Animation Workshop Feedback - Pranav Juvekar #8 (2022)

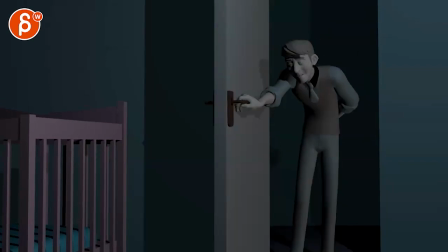(4:13)
All right, so he enters really tall. So what if he starts here and goes, go to sleep, right? Starts here, goes down. And even the closing of this is him.
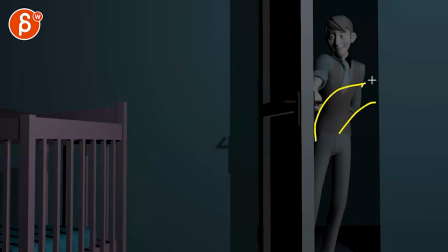(4:26)
So he was here, he's even lower. Like he turns around and he's just hunched over, you know, and it's him, his hunching over and leaving is what makes this close.
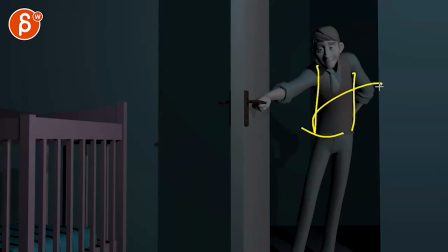(4:40)
You know, like imagine you're like this, but then you turn around and you hunch over, it will pull that arm over and that's what it will close it.
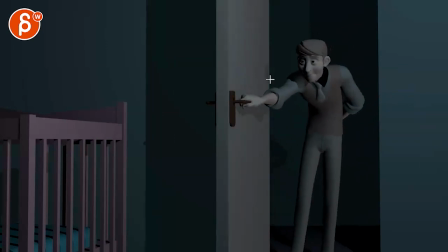(4:47)
It's like he's almost collapsing. So I don't, to me, like in my head, I'm thinking, all right, he's tired, tired, tired. He has no more energy. Blam, he enters. Like that's how I'm visualizing this.
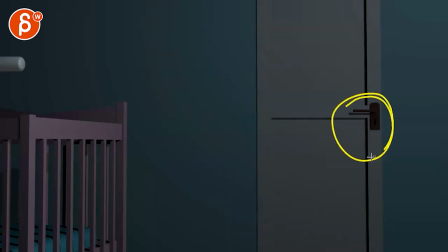(4:57)
So he's tall, goes lower, exits even lower, so that like memory wise we have the head and everything around here. But then he enters and there's this big contrast of, no, no, no, I'm tall again. Ba-bam.
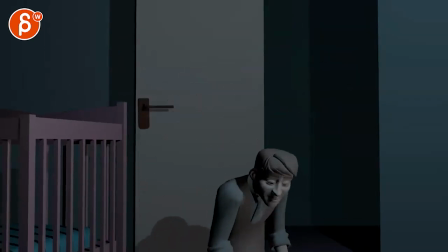(5:11) Please, please, please go to...
Now, the other thing too is...
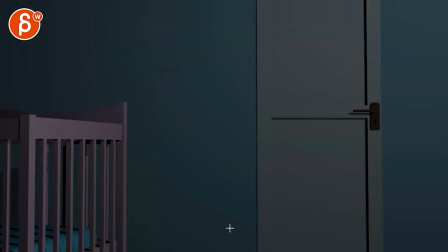(5:17)
Totally destroying the shop, but imagine instead of coming out here and holding on to this,
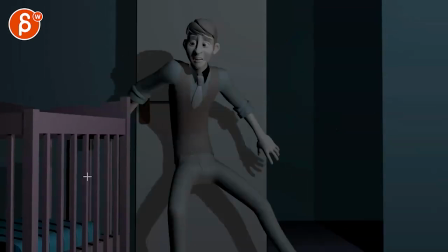(5:25)
because this to me is almost like a someone stole the baby, kind of like, oh, where's the person,
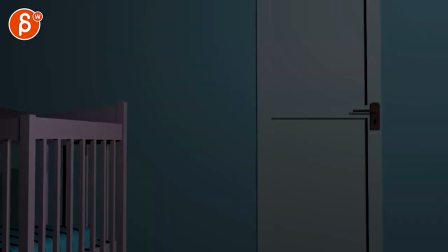(5:31)
blah blah blah, versus someone who is just so tired of this, where could it be?
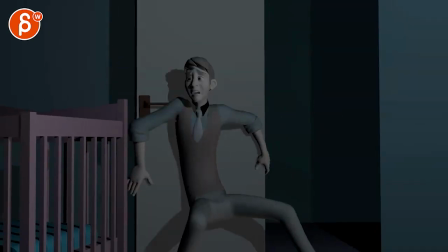(5:38)
And I know this is super destructive, it's like the weirdest critique I've given probably,
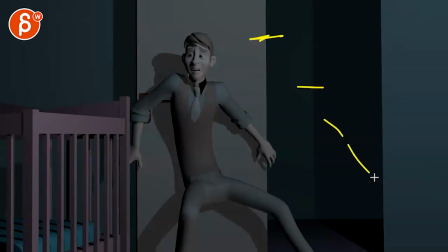(5:41)
but I'm thinking he starts here, gets lower, lower and lower, and then re-enters tall, fist here, one leg out,
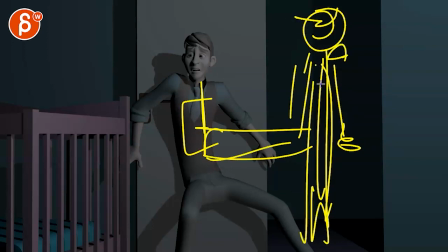(5:52)
shoulders up, and that's like, he's so angry, tired, but stiff that he just opens the door like this.
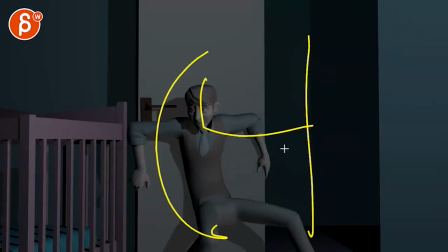(5:59)
And as he's like that, that foot boom, comes down where he ends up being around here. And then it's like a gradual, imagine like foot, fa-bam, falling on his knees, fa-bam,
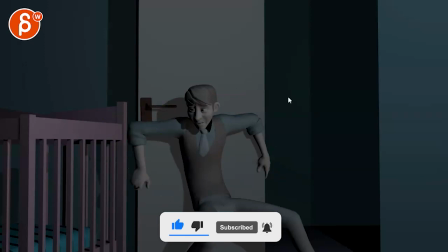(6:12)
hunching over, hands here, fa-bam, please, please, please. Like it's this gradual breakdown towards the baby.
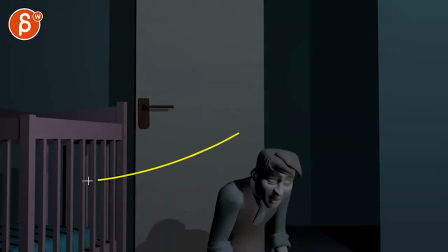(6:18)
So basically kind of like that, but again towards the baby. Other than that, go to sleep.
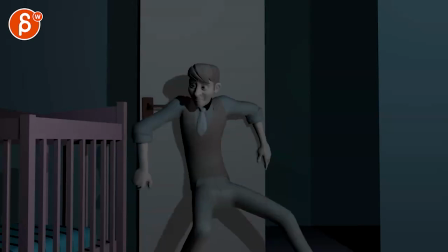(6:28) Please, please, please.
And the reason why I'm also mentioning this is, you know, just to explain where my thought process is. When you listen to the voice, please, please, please go to sleep.
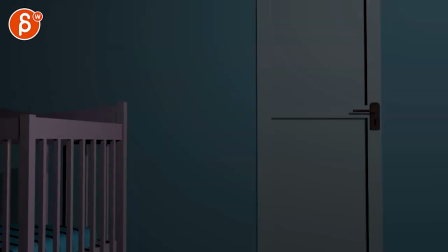(6:40)
There's definitely energy to it, but in my mind it's like there's so much energy
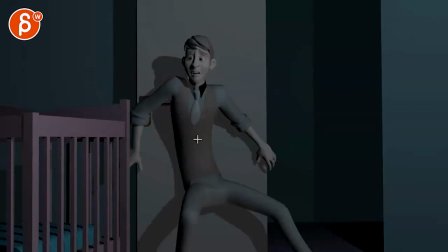(6:45)
expenditure on breaking into this and all of this, like he would be out of breath.
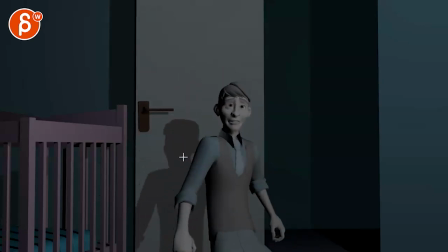(6:50) Please, please, please.
But it doesn't quite sound like it. I know I'm very picky about just the actions on screen matching the energy level of the audio. Like, is that person inhaling or not? Does it feel like they're out of breath? Does it feel like they just did this big action?
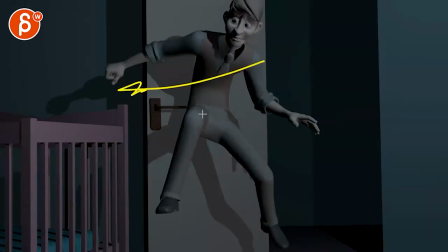(7:05)
And that's why I'm wondering, would it fit better instead of this ginormous entrance to just open it, boom, cartoony, like with, like, you know, two frames. Just the leg, and then the leg snapping back down, and then he would fall on his knees and break down and do all of this here.
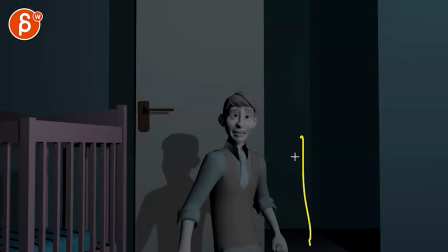(7:22)
You know, you can also imagine he was standing here, leg out, and then drops, and as he drops, turns around into this pose. You know, it doesn't have to be a crazy redo. But anyway, I know these are destructive notes.
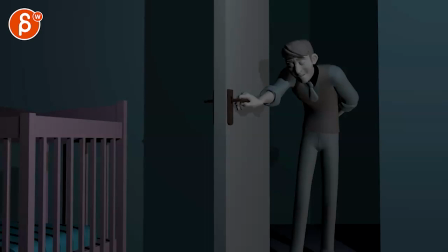(7:38) Go to sleep.
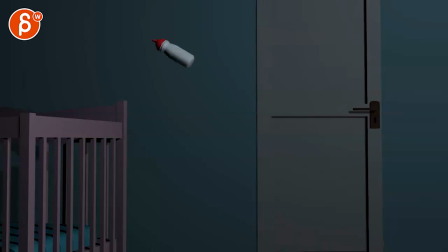(7:42)
Also, if you listen to that sound, please, please. It's almost like an opening and then a cracking.
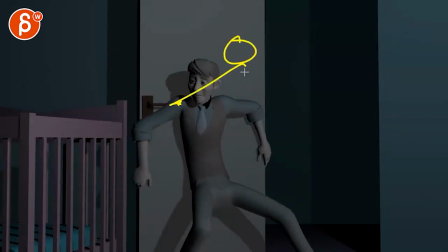(7:51)
Like, it's almost like he would hold on to this and then collapse on his knees and pull out the handle.
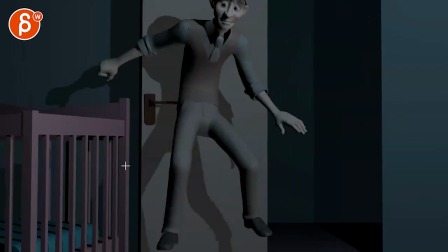(7:57)
But I would also add some more sound effects here, just because it doesn't match either.
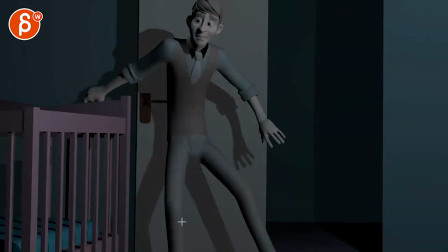(8:05)
Like the intensity and the hitting of the wall, there's a sound missing. That's probably, again, why I'm reacting to something where, like, I'm not sure this fits,
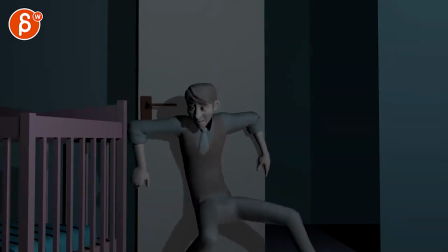(8:13)
but it could just be you just add sound effects to make this a bit sharper, and then you're totally fine.
Please, please.